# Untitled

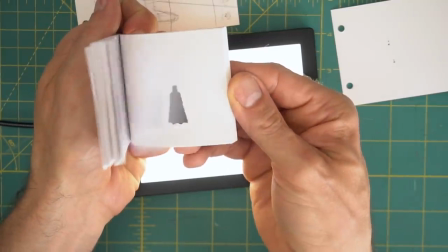267s
I briefly sketched in some legs here, but I decided I liked it better feeling more just like a shadow shape darting around, so then I got rid of the legs.
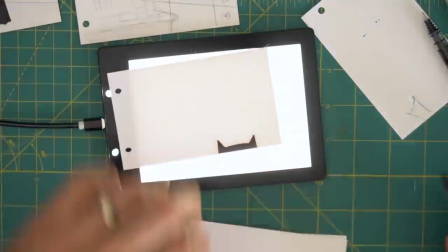276s
For this part, when he pops up into view, because it happens so quickly,
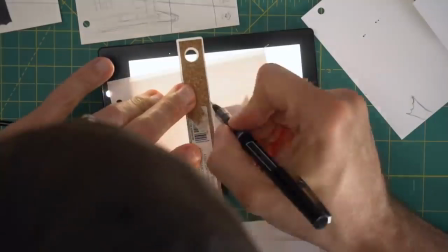281s
I had tried faking some motion blur on his eyes for just one frame.
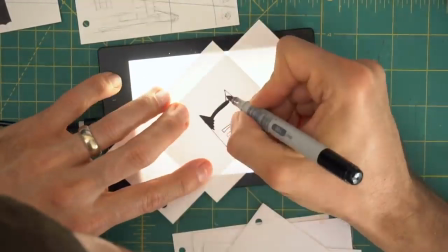287s
In stop motion, that's a trick we often use.
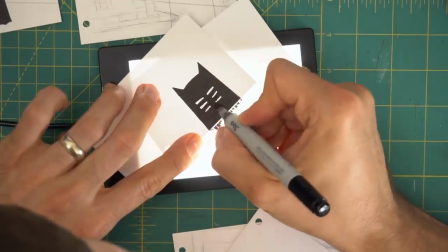289s
Since there is generally no motion blur in stop motion, we'll sometimes put in doubles of an object in place of having a blur.
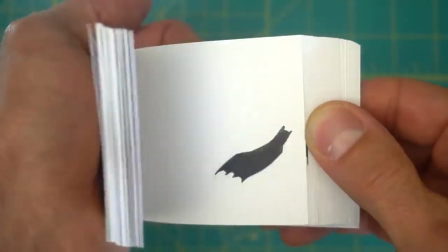296s
So I tried that here with his eyes, but in the end,
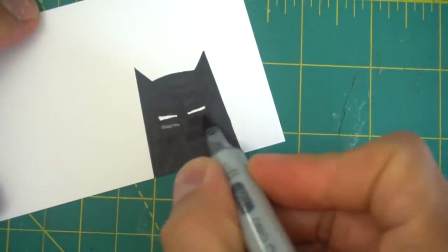300s
it just kind of felt more distracting than helpful, so I went back, filled in the double eyes with black, and just got rid of it.
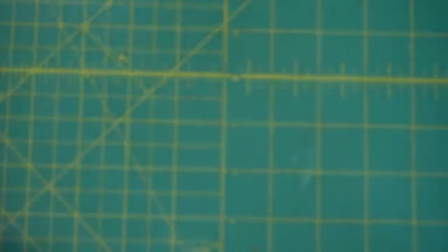306s
And I think it works better this way, and it's not distracting. After I had penciled everything in, I went back and I inked it.
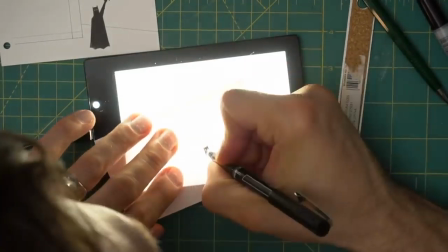314s
For the super tiny details, like the eyes here, they were so tiny.
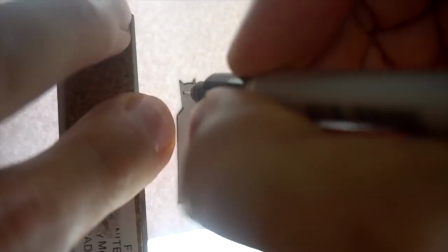319s
So I used a Copic .03 pen.
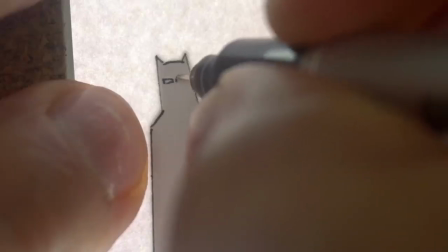323s
It's probably the smallest pen tip I have ever seen, and it did really well for his tiny eyes.
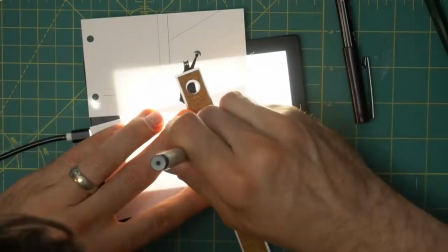328s
I actually used it on the entire outline here, and then after that I went back and
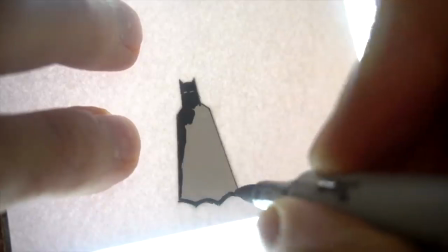336s
started filling in with a normal thicker pen, and then I filled in the larger areas with a black Copic sketch marker.
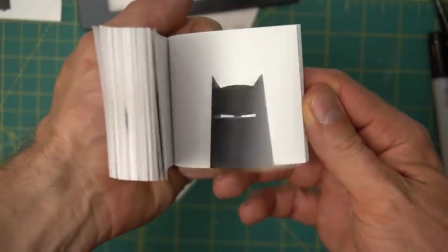343s
So in the end, I like how clean and simple and stark it looked on an all-white background, so I decided to leave it.
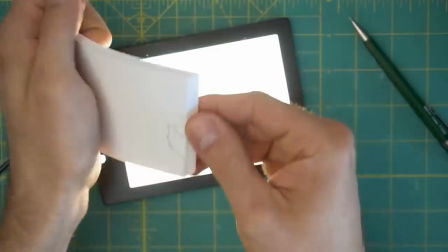350s
Again, maybe I'll go back later at some point and add in a background, but for now I kind of prefer it like this.
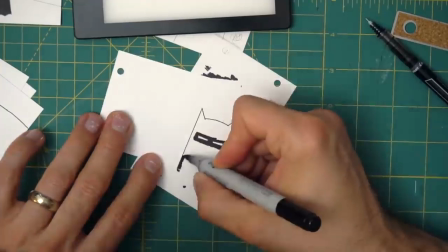357s
Maybe later, if I decided to print a run of this one, I would go back and add in some sort of background, but for now I'm happy with it.
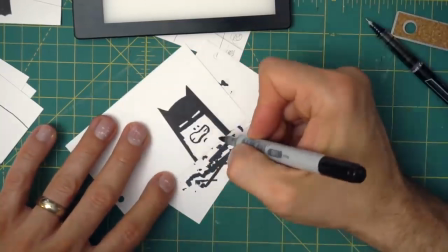364s
And I think that's it for this video. So thanks for watching, keep creating, and I will see you in the next video.